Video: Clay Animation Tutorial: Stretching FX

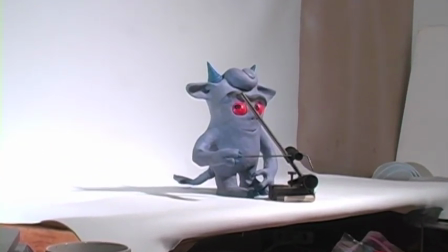0:00 Kevin is taking stage here for the animation of an arm move, an ear stretch, and a snapback.
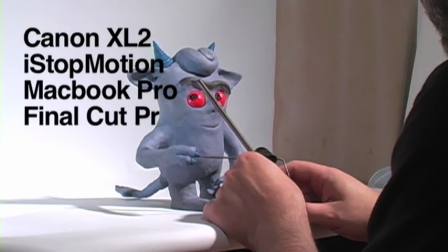0:08 I'm using a Canon XL2 for the camera and iStopMotion software to capture the frames.
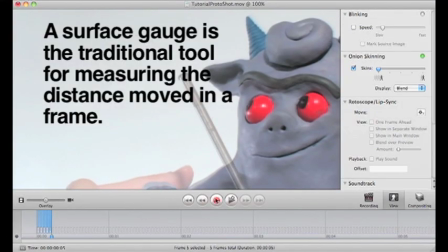0:17 The arm is already moving in progress here, so I'm not doing an ease-in.
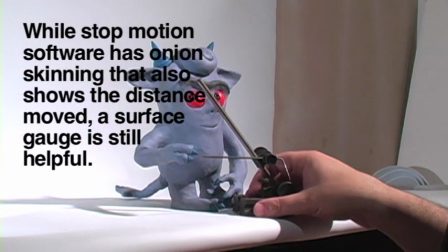0:22 It's kind of going at its top speed at the beginning.
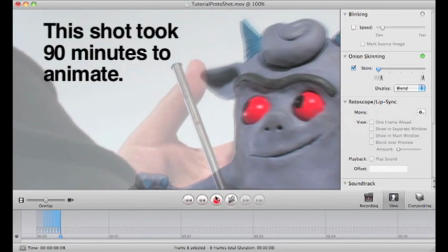0:31 And the body is doing a slight tilt.
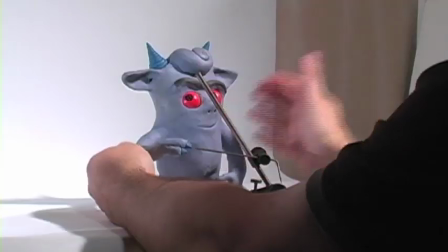0:34 I'm using the onion skinning in eye stop motion to watch the rate.
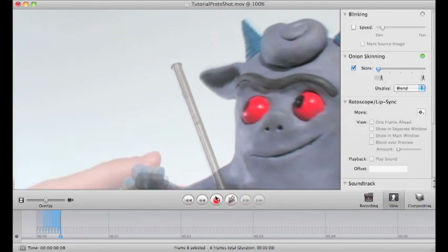0:41 I'm using the tip of the horns to make sure that each frame moves the same amount.
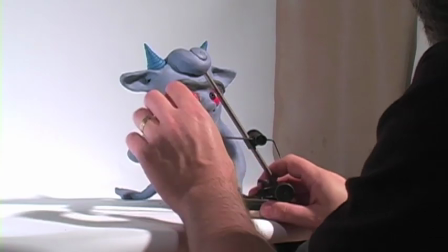0:50 And it's kind of the same with the arm. The arm actually is accelerating because both movement,
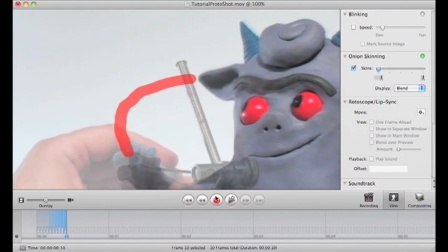0:57 the rate of movement, and the movement through the frame should always have an arc to it.
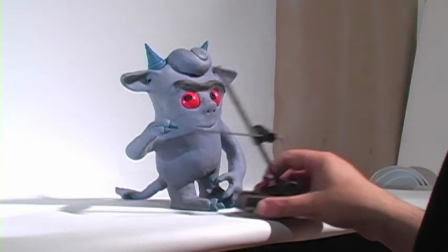1:03 So the onion skinning is showing me the direction of the arm as it goes along, which in this case is coming out a little bit before it comes back to the ear.
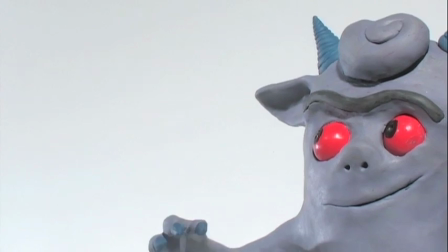1:12 You can see that it's arcing out and accelerating a bit.
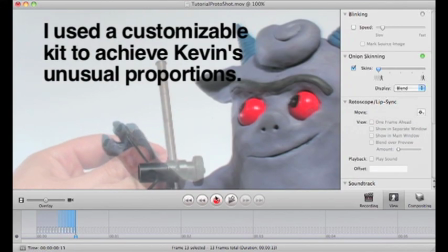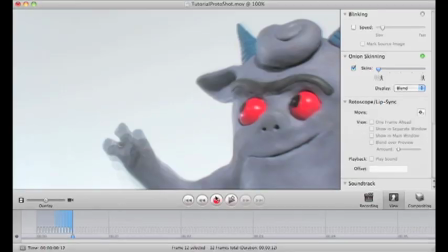1:23 And also at this stage I'm starting a facial change, which is just the brows coming down a little bit,
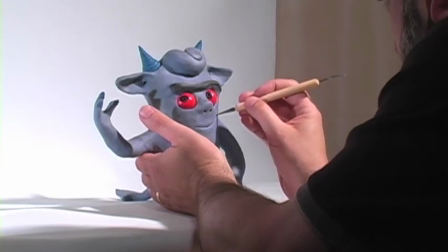1:32 kind of tightening as he's about to tighten his grip on his ear.
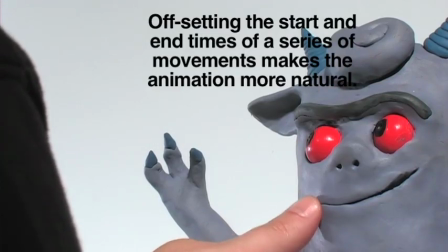1:38 And a few frames later I have the mouth moving,
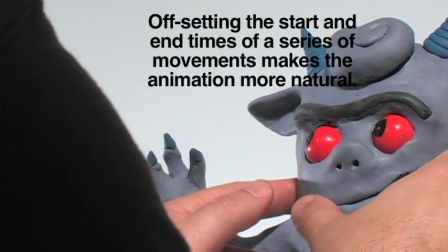1:42 which is just kind of getting more of a sneer on the left side, so I'm pulling in the lips on the right side,
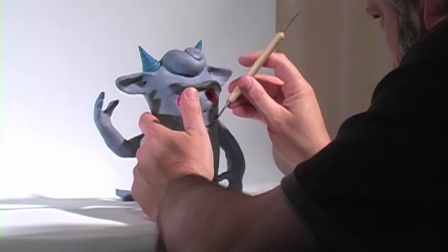1:49 making the mouth open up a little bit and come in a little tighter.
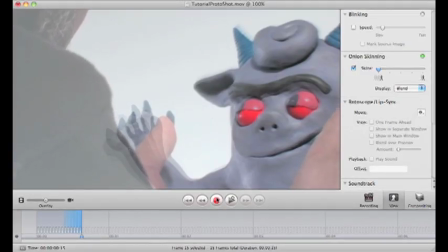1:55 So it's the left side that's tightening up.
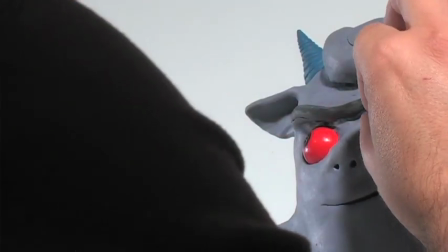1:58 And I also have a blink in progress, which is one frame of a half lid followed by one frame of the shut lid.
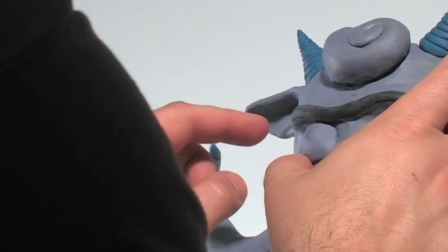2:08 Doing this pretty much in ones. Seems like this kind of movement looks better in ones.
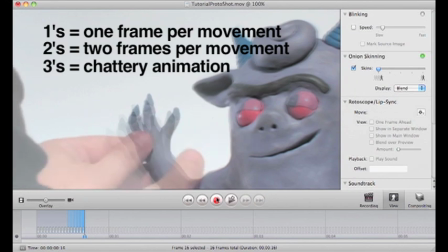2:15 When I really have something that I want to be moving slowly and smoothly and not much, then I go into twos, like a body movement. That's just sort of a moving hold will be in twos.
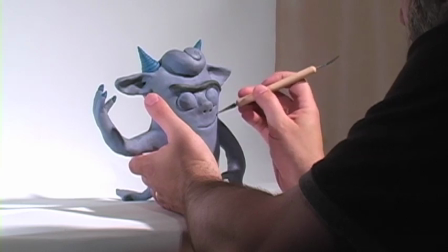2:27 But certainly arm movement and facial movements, brows in the mouth,
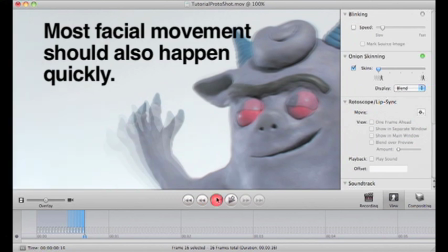2:34 and certainly the blinks all in ones.
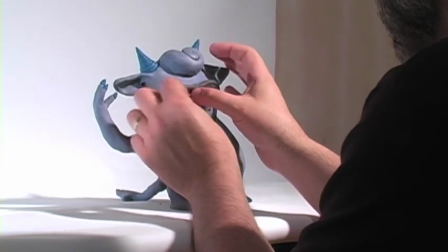2:40 And then after the full eye, there goes to the half eye.
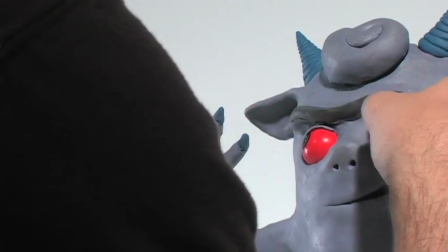2:44 And then as sort of an ease out on a blink, I like to have just a little bit of a slit of lid there.
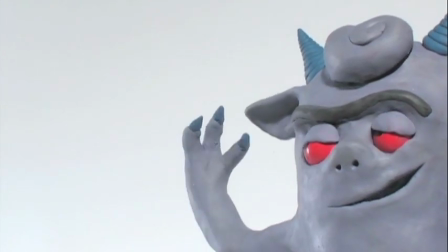2:52 And here is sort of in slow motion to see how each frame goes as his hand gets closer.
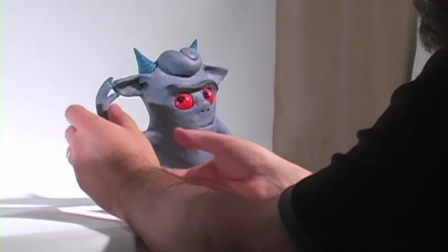2:57 And then as I'm going and I stop motion, I can play it back and see what the progress is.
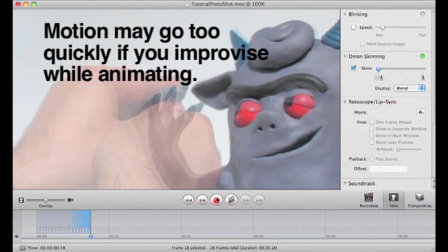3:06 This early on, you know, it goes so fast that you can't really get a feel for how smooth it is and how well-timed it is.
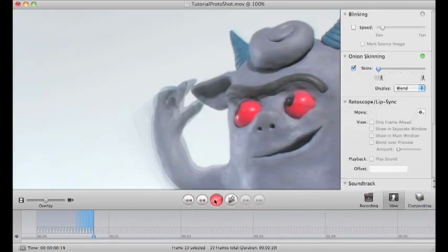3:13 It usually takes about 20 frames of animation to see. And I'm shooting it, doing this with 24 frames per second.
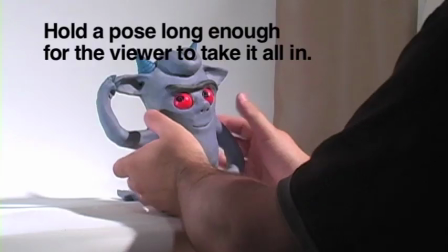3:21 So he gets a grip on the hand. I ease it out. The motion slows down, and there's a follow-through before the pull starts.
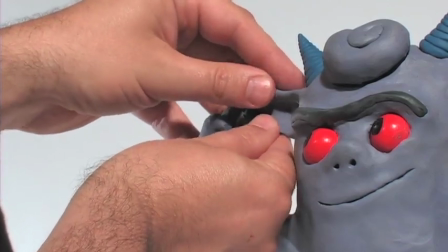3:31 And here's where the pull starts, so I'm able to kind of work with it a bit, because I can always look back at the screen to see how things are going,
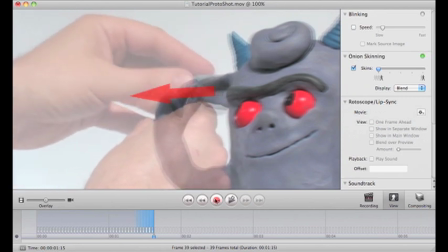3:40 and to make sure that the stretch follows a consistent path so that it doesn't shatter as it gets pulled out.
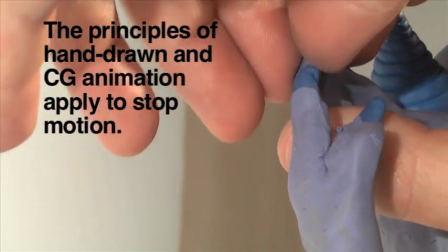3:48 Easing in, the first move is small, and then they get bigger and bigger at the midway point,
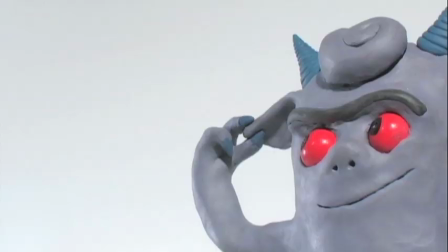3:55 gets to the full speed, and then it eases out as it reaches its full extension.
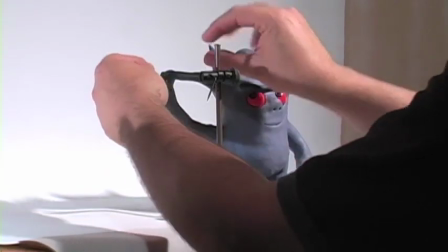4:00 He kind of pulls the ear up first as an anticipation, and then starts the stretch.